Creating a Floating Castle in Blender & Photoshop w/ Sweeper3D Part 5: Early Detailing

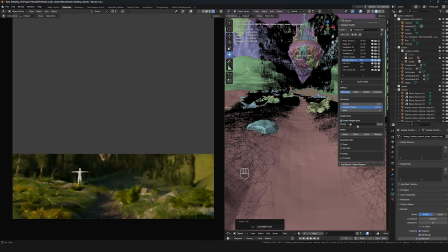734s
So now I'm just going to bring in some moss, and this moss is going to be using a lot of that pattern effect as well, just because I don't want moss scattering like a,
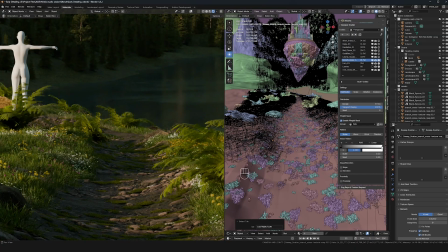743s
just like a, you know, a blanket over the entire path. I want it to be broken up quite a bit, so there's some dirt patches and some moss patches kind of randomly distributed throughout the entire pathway, as you can see.
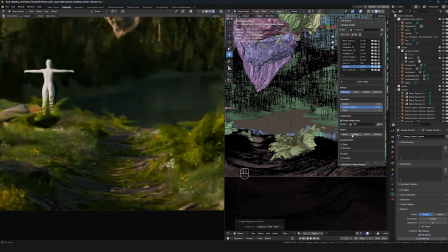753s
So I'm basically doing the exact same thing with the leaves, but generally with the leaves, I want to have a bit more kind of even distribution. I make the density pretty high just because I like that kind of like orange and green and yellow,
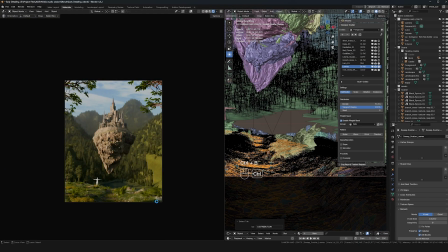764s
but I do want it to cover pretty much more evenly throughout the entire pathway.
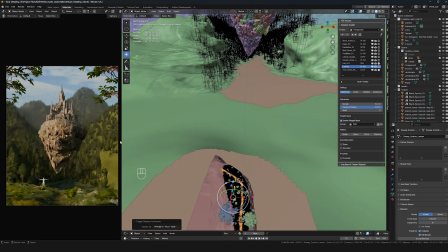769s
All right, so I got most of the foreground taken care of with the scatter systems,
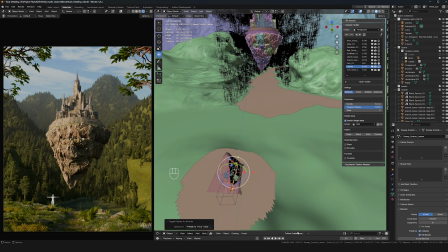773s
and now I'm just going to go through and start placing some cliff rocks to cover up a lot of those kind of grassy cliff sculpts that I did.
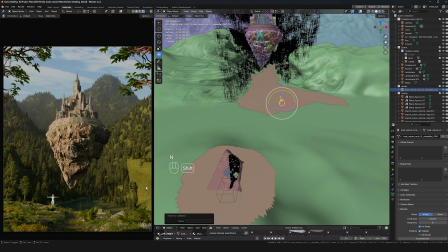781s
So as I mentioned earlier, I don't really focus on making those sculpts look perfect because I'm just going to be doing what you see here,
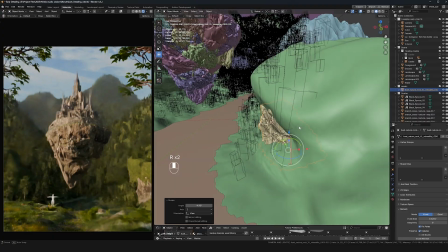788s
just hand placing some cliff assets around, which right now I decided to use the Quixel Megascan cliffs that I used for the actual floating island.
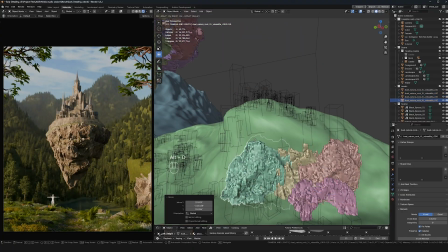796s
And this is just because I'm already using that rock quite a bit in this render. So that type of rock does fit the type of environment that we're kind of in right now.
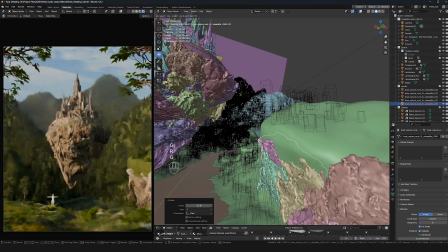805s
So I figured I might as well just use that for the rest of the cliffs as well, just because I know that color would fit and that type of rock would fit.
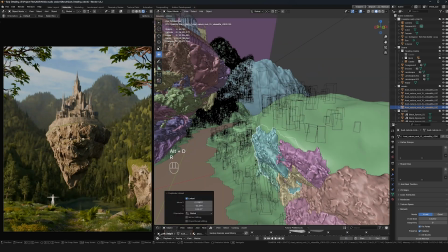811s
So I'm just kind of duplicating these around, kind of just trying to merge them together and make them look like one singular cliff.
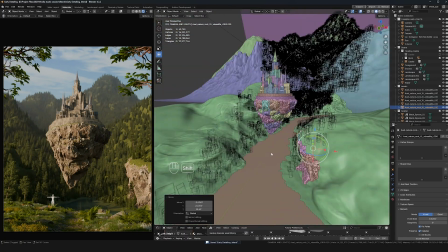817s
And I'm just kind of keeping an eye on all of the areas where I have like small cliffs or big cliffs,
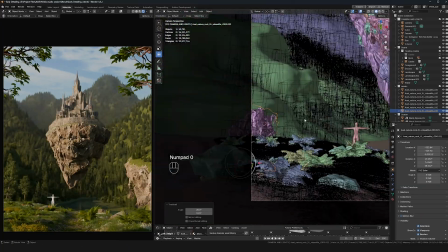823s
and just duplicating this around and positioning those into place so that they kind of merge with the steep areas,
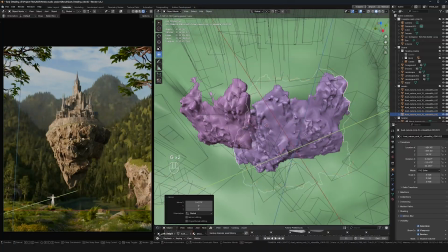829s
but don't cover up, you know, any of the trees on the top or the bottom really. It can be a little bit repetitive in some cases.
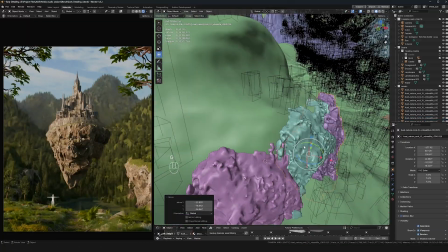836s
So sometimes I'll try to like randomize the like rotation, kind of like use one side and then use the other side.
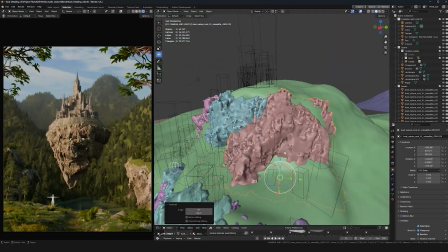842s
But in most cases, a lot of this is covered up by like trees and background detail.
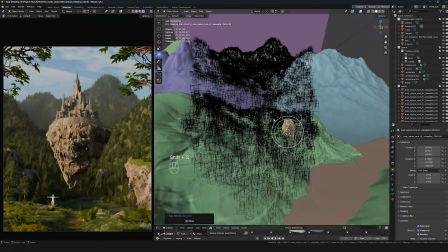848s
And usually it's just in the distance anyways. So you don't really tell too much that's just one single cliff asset.
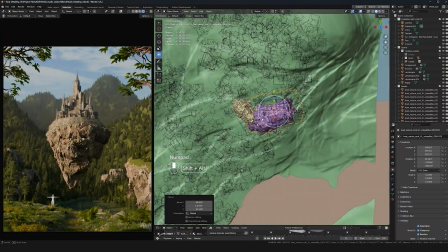854s
But if you do start seeing some repetition, do try to, of course, cover up some of that detail.
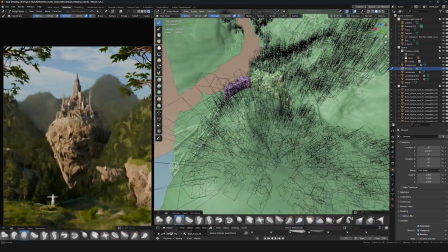859s
So I just made a cliff right here. So I'm just kind of adjusting the sculpt just to kind of match up with that now, because that wasn't there before.
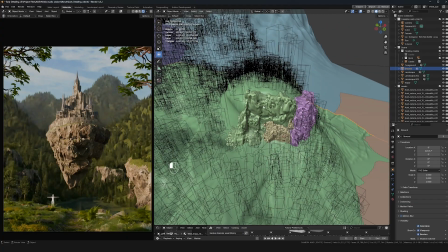866s
I just kind of felt like it'd be kind of cool to have some sort of cliff in the background. So now I'm just kind of fixing the left side so that's not like this big kind of grassy hill.
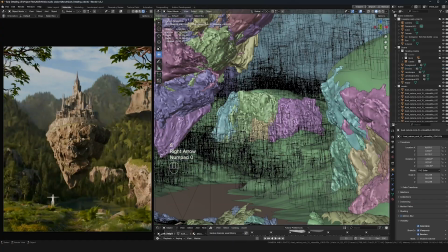874s
And then I'm trying out some cliffs in the background too.
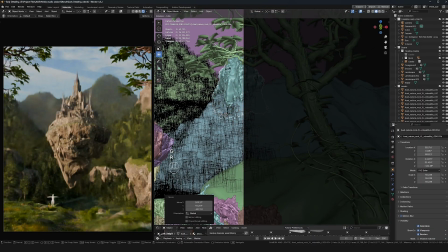877s
So kind of similar to what I was doing with the trees and, you know, like adding some framing on the top corner, I'm trying that out with the cliff now.
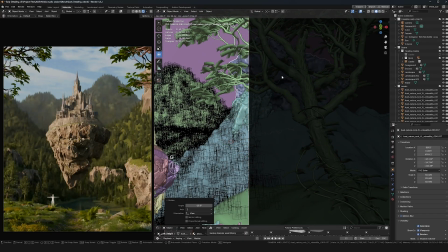884s
So as you can see, I'm just kind of positioning the cliffs in a way that also kind of frames the top corner of the image. And
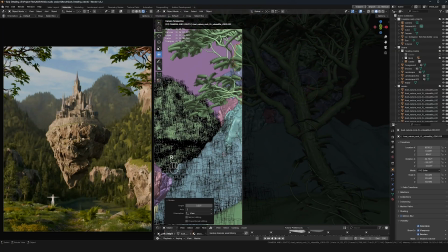890s
I'm going to try to like put one on top of this and kind of round it a little bit more towards the center if I can.
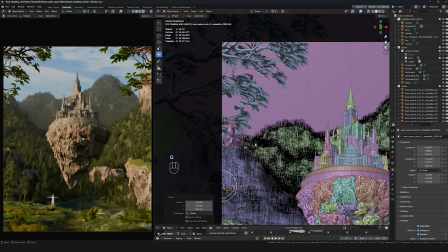894s
So same thing on the left, trying this as well. I just really like the kind of look of these big cliffs too.
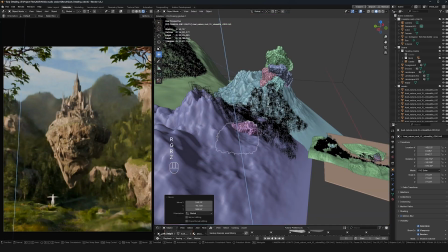902s
If you've looked at a lot of my past renders, there's a lot of times where I have the mountains that have these big cliffs
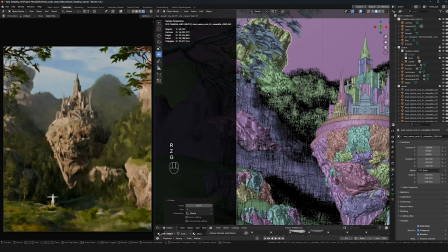907s
kind of just extending out of the camera view and just kind of acting as a framing like this.
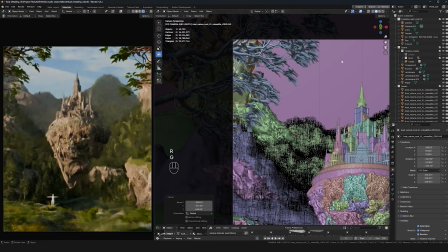912s
I just think it looks really cool, especially like the ones that are faded kind of like as you can see from the volumetrics in the background.
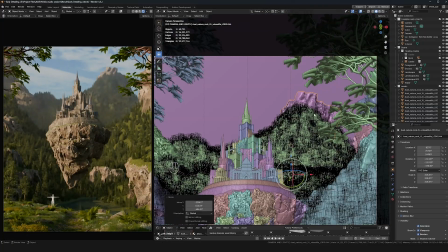917s
That's just like one of my favorite looks. So now I'm just trying it out in the background with the mountains as well, just kind of placing some cliffs around and seeing if this looks good too.
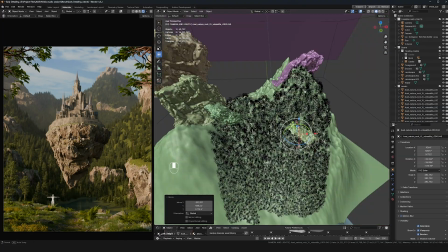925s
So at this portion, this is pretty much the end of the early detailing as well.
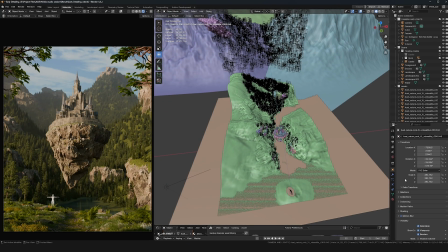931s
So that's going to wrap it up for this section. I hope you guys enjoyed this video and found it helpful.
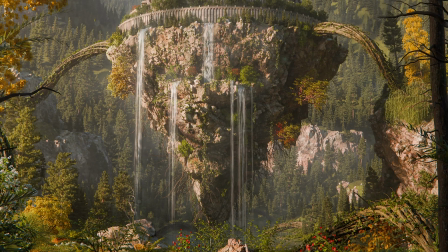936s
If you guys haven't already, make sure to subscribe to NVIDIA Studio's YouTube channel so you guys can stay tuned for their next videos.
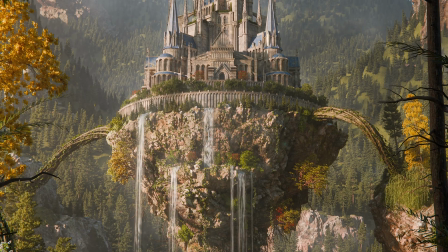941s
The next video in this series is going to cover the more kind of final detailing and like heavier detailing stage.
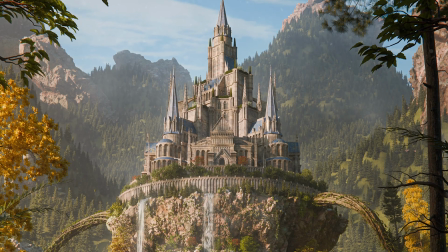948s
So hand placing assets, spending more time just making individual things look good. So I'll see you guys there.